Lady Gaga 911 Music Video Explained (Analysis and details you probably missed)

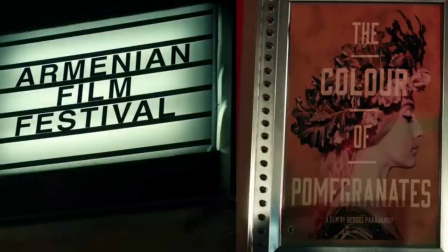3:29 The Color of Pomegranates is a film directed by an Armenian director. it attempted to reveal the poet's life visually and poetically rather than literally
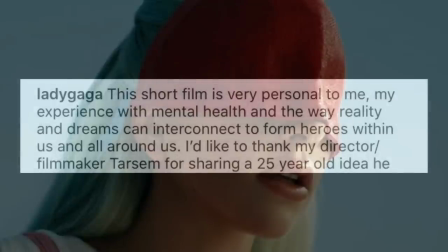3:40 on instagram lady gaga wrote this short film is very personal to me my experience with mental health and the way reality and dreams can interconnect to form heroes within
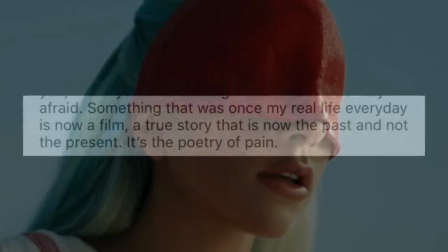3:52 us and all around us something that was once my real life every
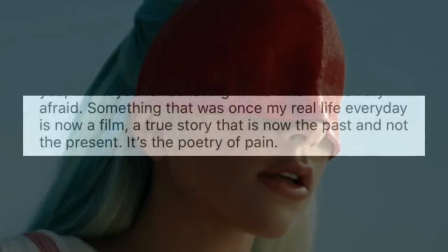3:56 day is now a film a true story that is now the past and not the present
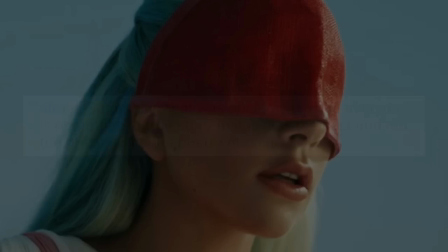4:01 it's the poetry of pain this is lady gaga telling us that she
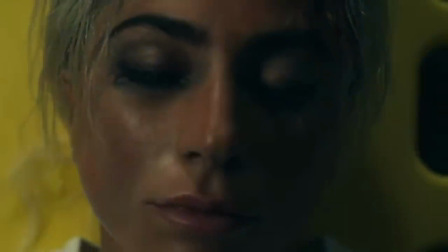4:05 has successfully survived and she's here to tell her story in the
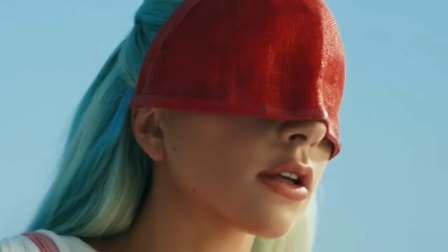4:10 most poetic way possible her mind is unbelievable the red
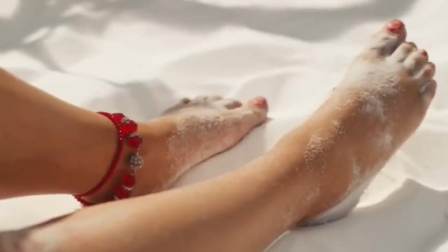4:16 anklet on her left ankle symbolizes injury when gaga is revived at the end of the
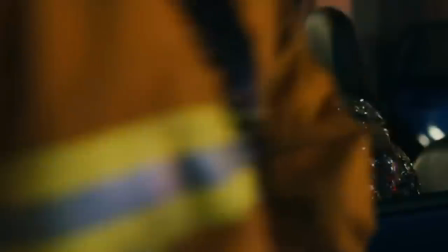4:22 video she said a reference to her leg injury that triggered her
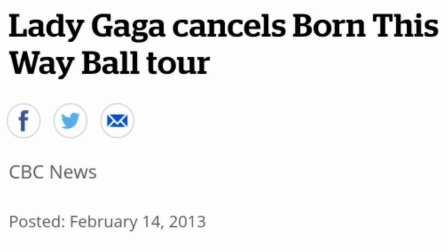4:28 fibromyalgia back in 2013 gaga canceled the remainder of her Born This Way ball after she broke
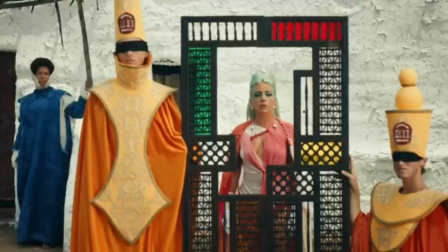4:34 her hip and became too painful to keep going. The woman who begins singing is actually a bystander on the scene of the accident.
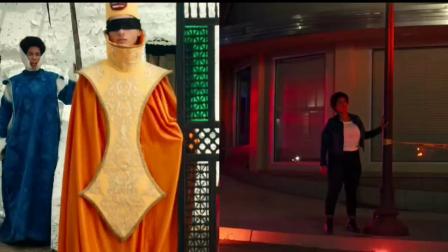4:43 This could be a silent jab to some people benefiting from her music just
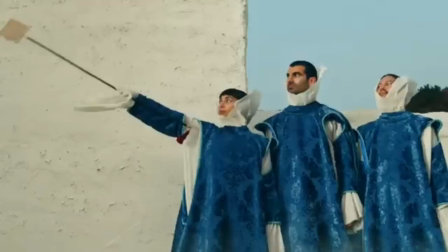4:47 watching her to die in pain or could be a reference to social media.
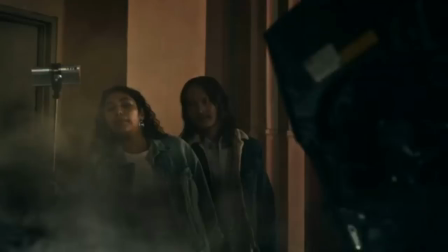4:52 Many times Lady Gaga stated that the internet has become everyone's public toilet.
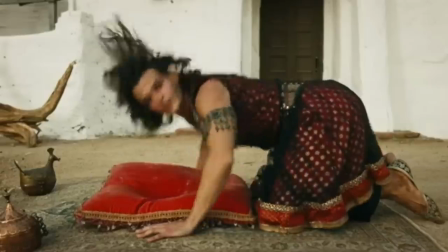4:57 This man who repeatedly hits his head against a red pillow is actually a driver with a head injury.
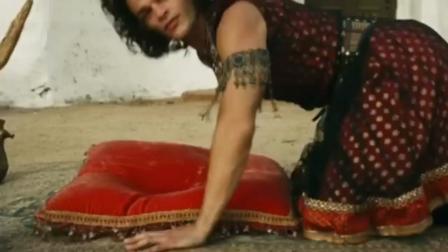5:04 The color red is likely meant to represent blood or an injury.
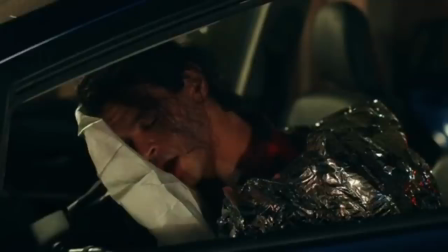5:08 It's possible that this man caused the accident or Gaga could be referencing the person that caused her emotional trauma.
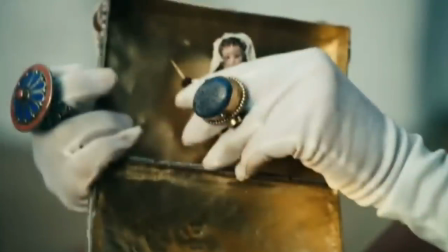5:15 In this scene, Gaga literally puts a small doll inside a bedazzled box, embodying the lyric, keep my dolls inside diamond boxes.
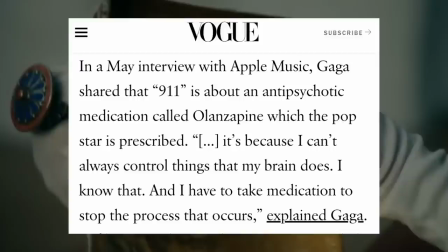5:25 Gaga stated that 9-1-1 is about taking antipsychotic medication, a reference to how she clings to this medication,
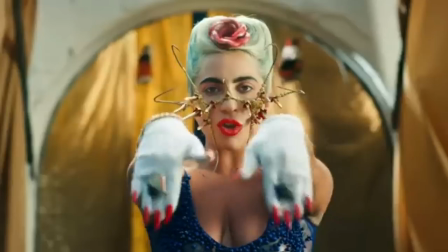5:32 the way a child is inseparable from a cherished toy doll.
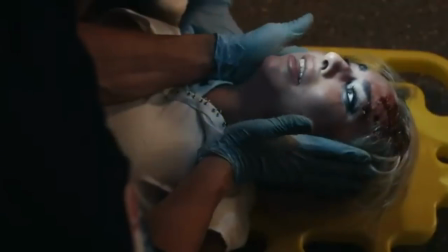5:36 These two characters that guided Gaga throughout the video are actually the paramedic and the doctor that revived her body in the real world.
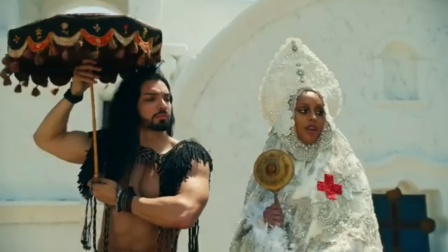5:45 In Gaga's mind, they float down from the sky using an umbrella. In real life, they arrive in a helicopter.
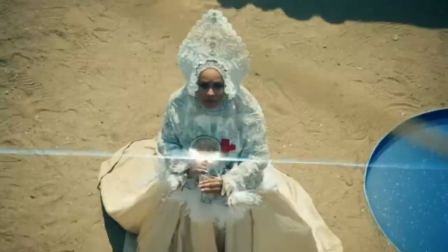5:52 When Gaga ascends to heaven, the doctor holds a mirror, flashing a light into her face.
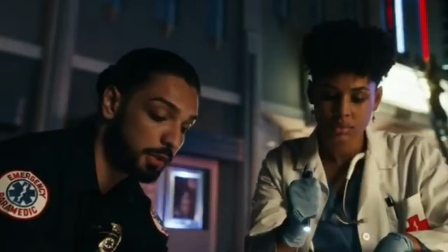5:58 This represents the medical pen light she uses to check real-life Gaga's responses.
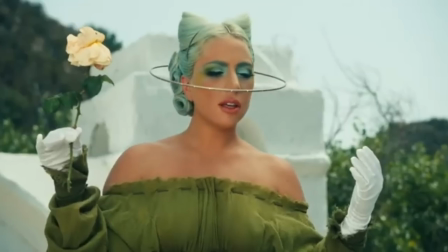6:04 The paramedic holds Gaga with a rope tied around her injured ankle and pulls her back to the earth.
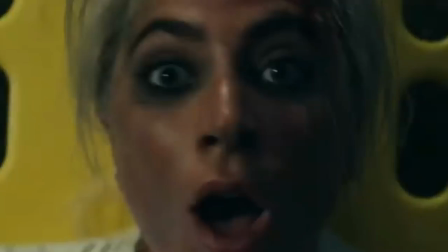6:09 As Gaga falls back to the earth, a split-second time frame shows her waking up in real life. It's very easy to miss the shot, which shows for less than one second at the 2 minutes 17 second The doctor holds the snake in front of a red cross.
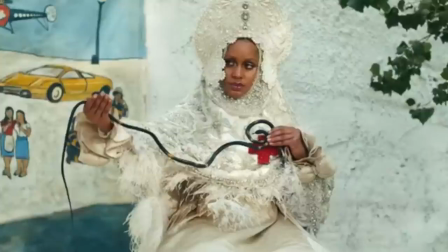6:24 In Greek mythology, the snake symbolizes rejuvenation and healing.
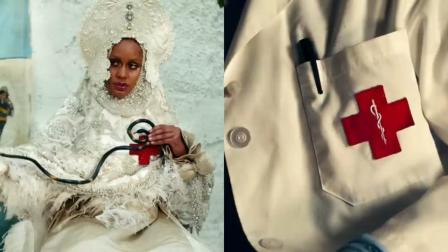6:29 The snake in red cross reappears the official sign on the doctor's lab coat.
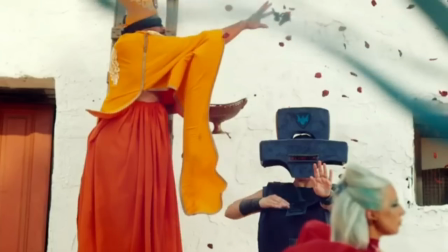6:34 Gaga seems to pay respect to all medical practitioners who helped her survive the pain.
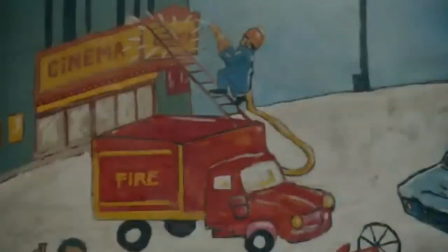6:40 See that wall? It gives us a crude depiction of the accident that caused pain to Gaga.
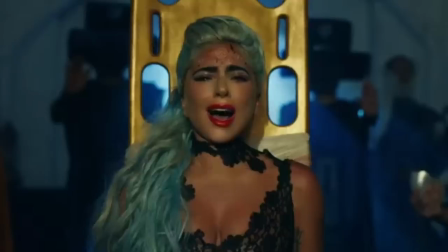6:45 In the final scene of Gaga's imagination, she has the symbol for Chromatica on her forehead.
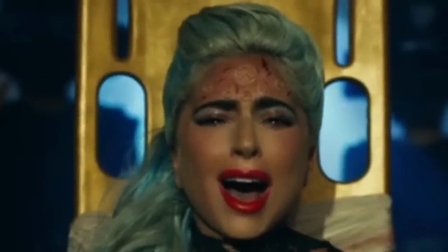6:51 She's like telling us that Chromatica was conceived in pain.
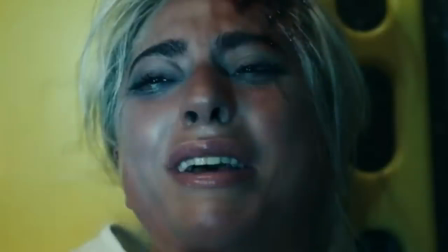6:55 After Lady Gaga was revived, she said, This seems to suggest that she caused the accident in the video.
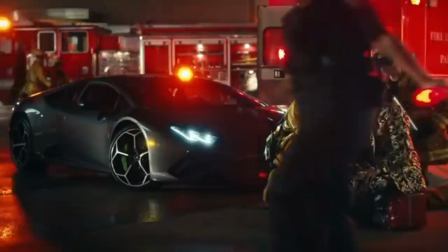7:03 This might be her creative way of fully owning her past regardless of cause her pain and she's ready to move on.
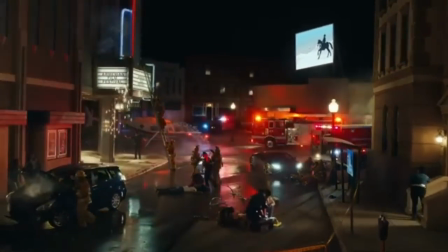7:10 9-1-1 music video shows how one mind can interpret things when deeply suffering in pain. After watching this video, it reminded me of the movie Life of Pi,
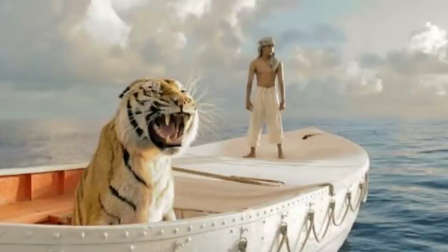7:21 how human beings alter the painful real-life events to escape from it at least temporarily.
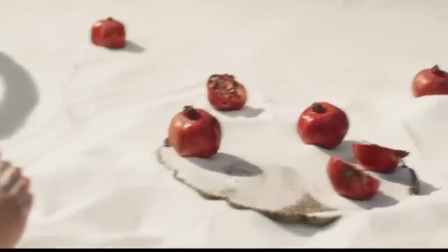7:27 Which one is real? Her imagination or the depicted real-life event?
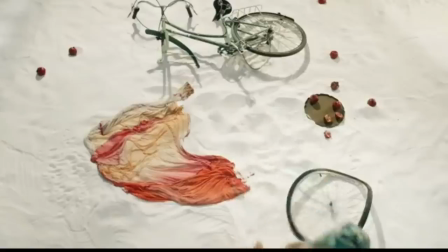7:32 I refuse to answer that question. 9-1-1 music video is all real.